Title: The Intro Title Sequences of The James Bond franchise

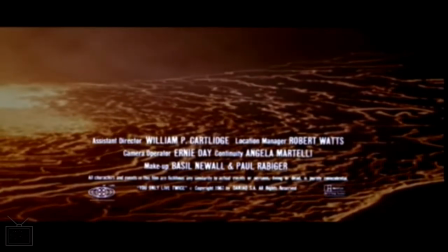And we have Nancy Sinatra with You Only Live Twice,
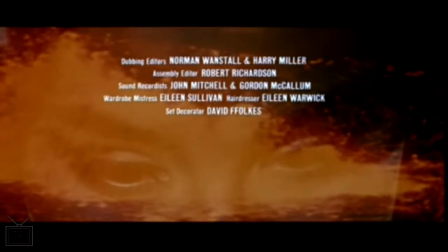which is a nice change after Goldfinger and Thunderbolt.
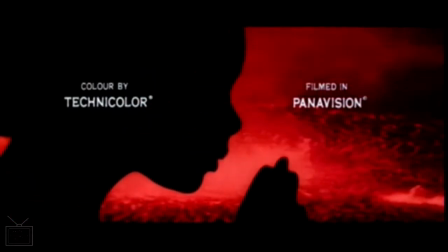They've not attempted to just kind of recapture the same kind of bombastic ballad as before.
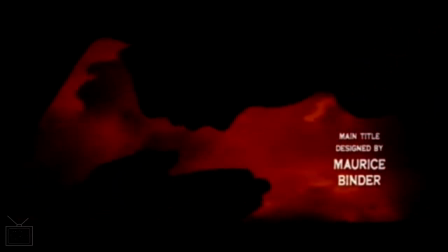They've gone for something that feels a bit different, which I think works for the film.
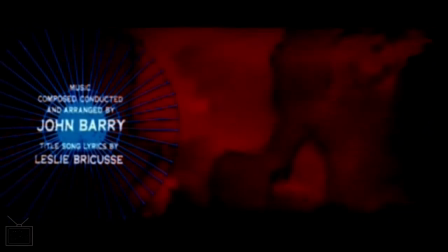It adds this kind of sense of slight mystery.
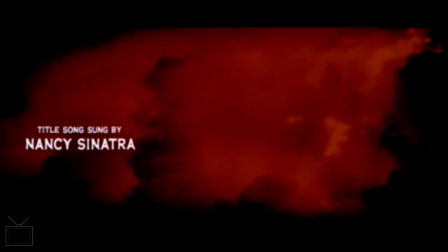I think the nature of the song is kind of slightly aching and kind of evokes, unknown dangers.
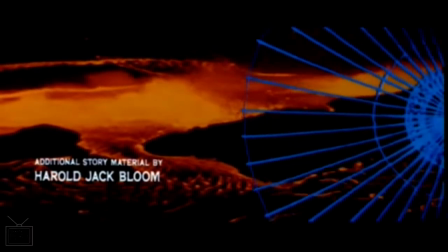But this is another title sequence which for me works well,
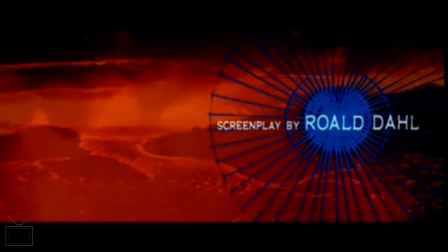and of course this is a film that does have some elements that don't work so well, like disguising Sean Connery as a Japanese man,
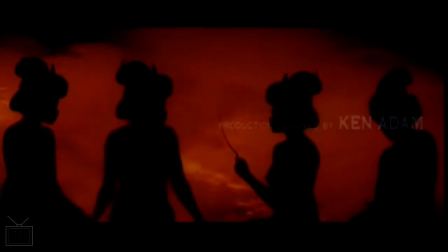and obviously some legendary elements. But yeah, that's You Only Live Twice.
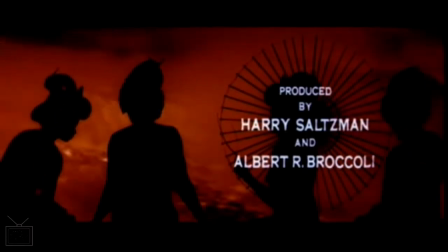Make one dream come true. You only live twice.
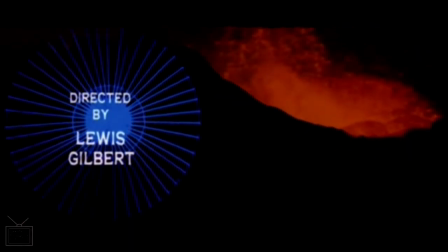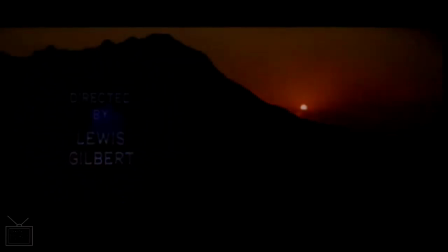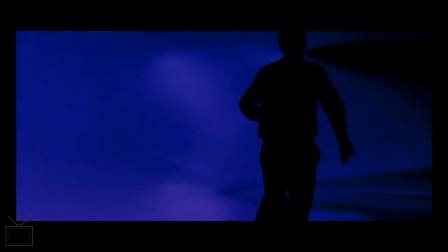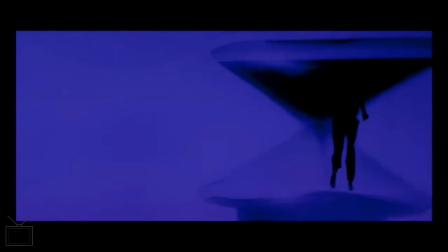So up next was On Her Majesty's Secret Service,
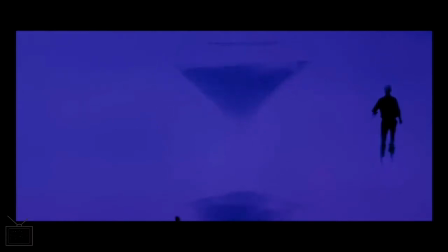and of course this is the switch where Sean Connery has now in theory left,
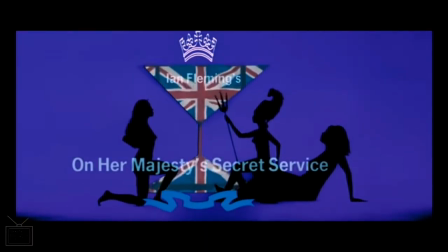and we've got a new James Bond, and that is something they kind of lean into,
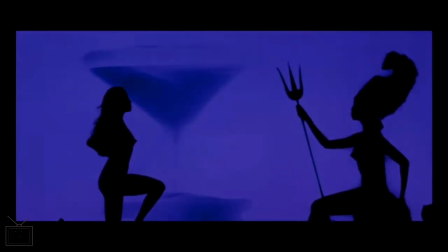with the sense that the James Bond figure in this title sequence is always kind of facing away or running away,
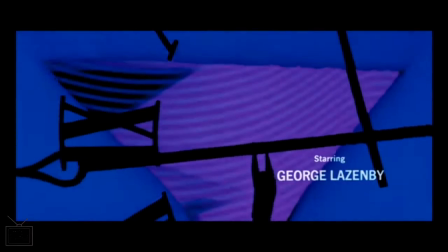and we don't get a clean look at him.
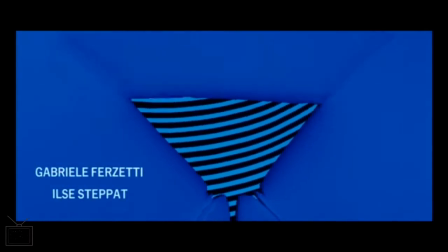It is quite late 60s, early 70s,
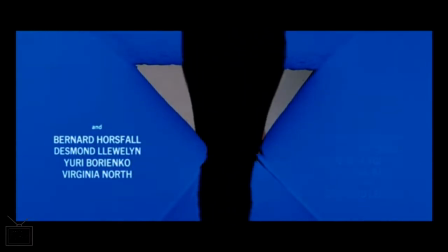and I'm not sure why they kind of go for the kind of reuse of imagery from previous films.
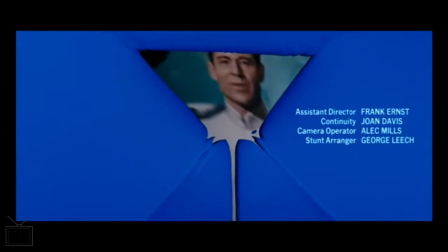I guess this is to kind of ram home the idea that the character is still the same character,
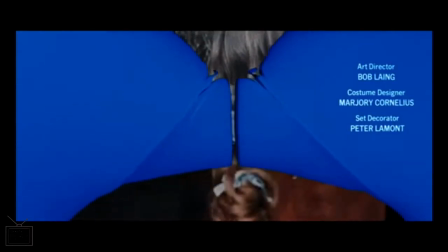that this is still the same film series, because I think there was quite a lot of paranoia from the producers around,
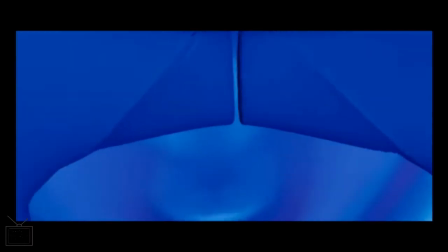switching out the lead actor and what that would do to audiences' interests.
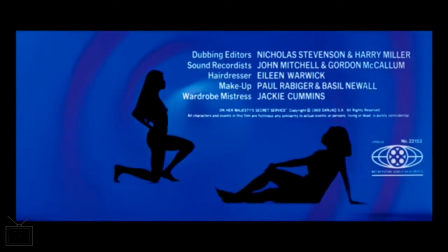What works less well here is that the use of the models.
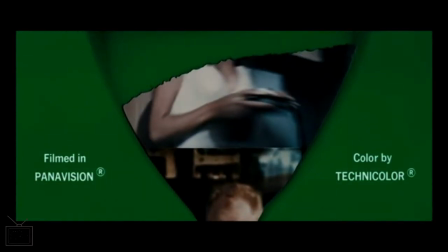They just seem to be in here because it's felt like there needs to be that element in here.
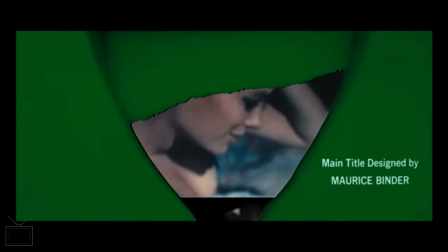Nothing clever or interesting is done with the element this time.
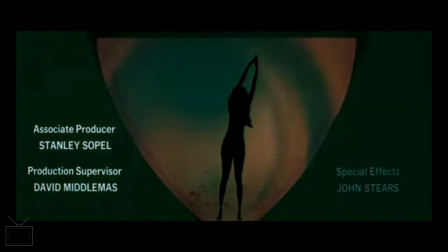It's just kind of an angle of, oh look, naked women, basically.
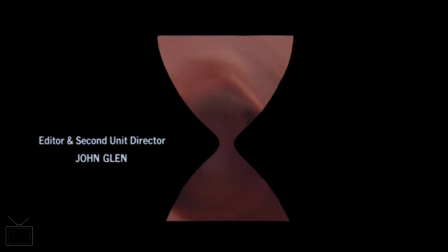So this is one of the less effective title sequences.
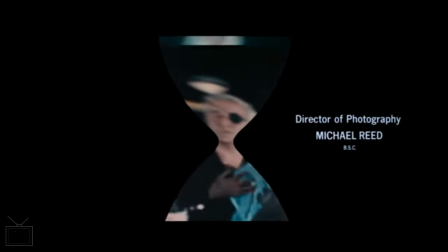It's quite a strange one overall. It does feel almost like
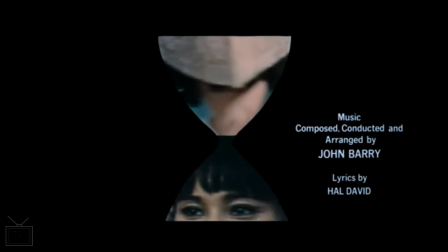Binder didn't really know what to do for this one.
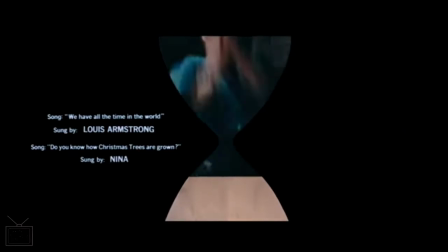Like, he couldn't pick out like a core theme that he could really kind of lean into anywhere from the film.
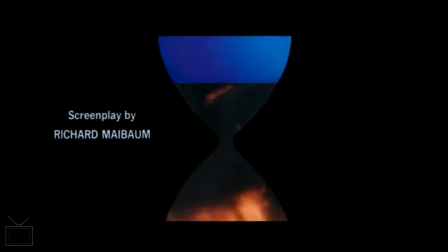The film itself is a pretty good thriller.
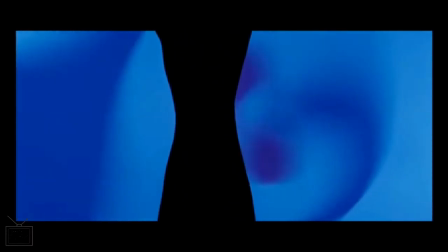Suffers a little bit from Lazenby being a bit wooden, but he's not terrible.
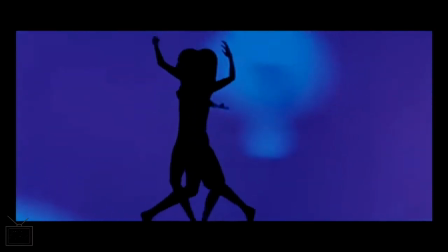And I think it would have been good to have seen him come back.
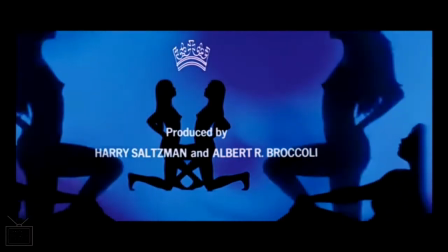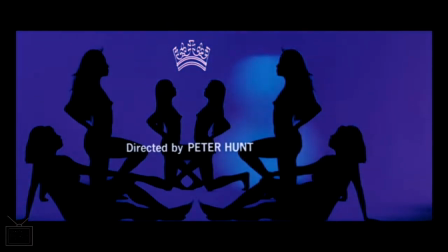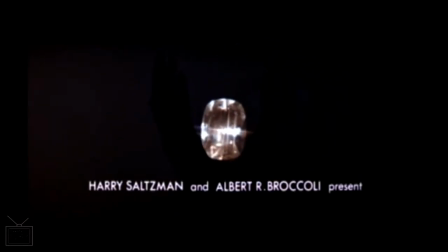Diamonds Are Forever, of course, as another classic Shirley Bassey performance for the theme song.
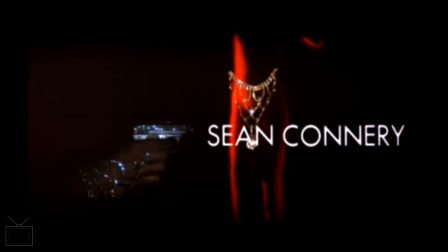I like the way the sequence itself sort of opens up by focusing into the cat's eyes and then pulling back out again.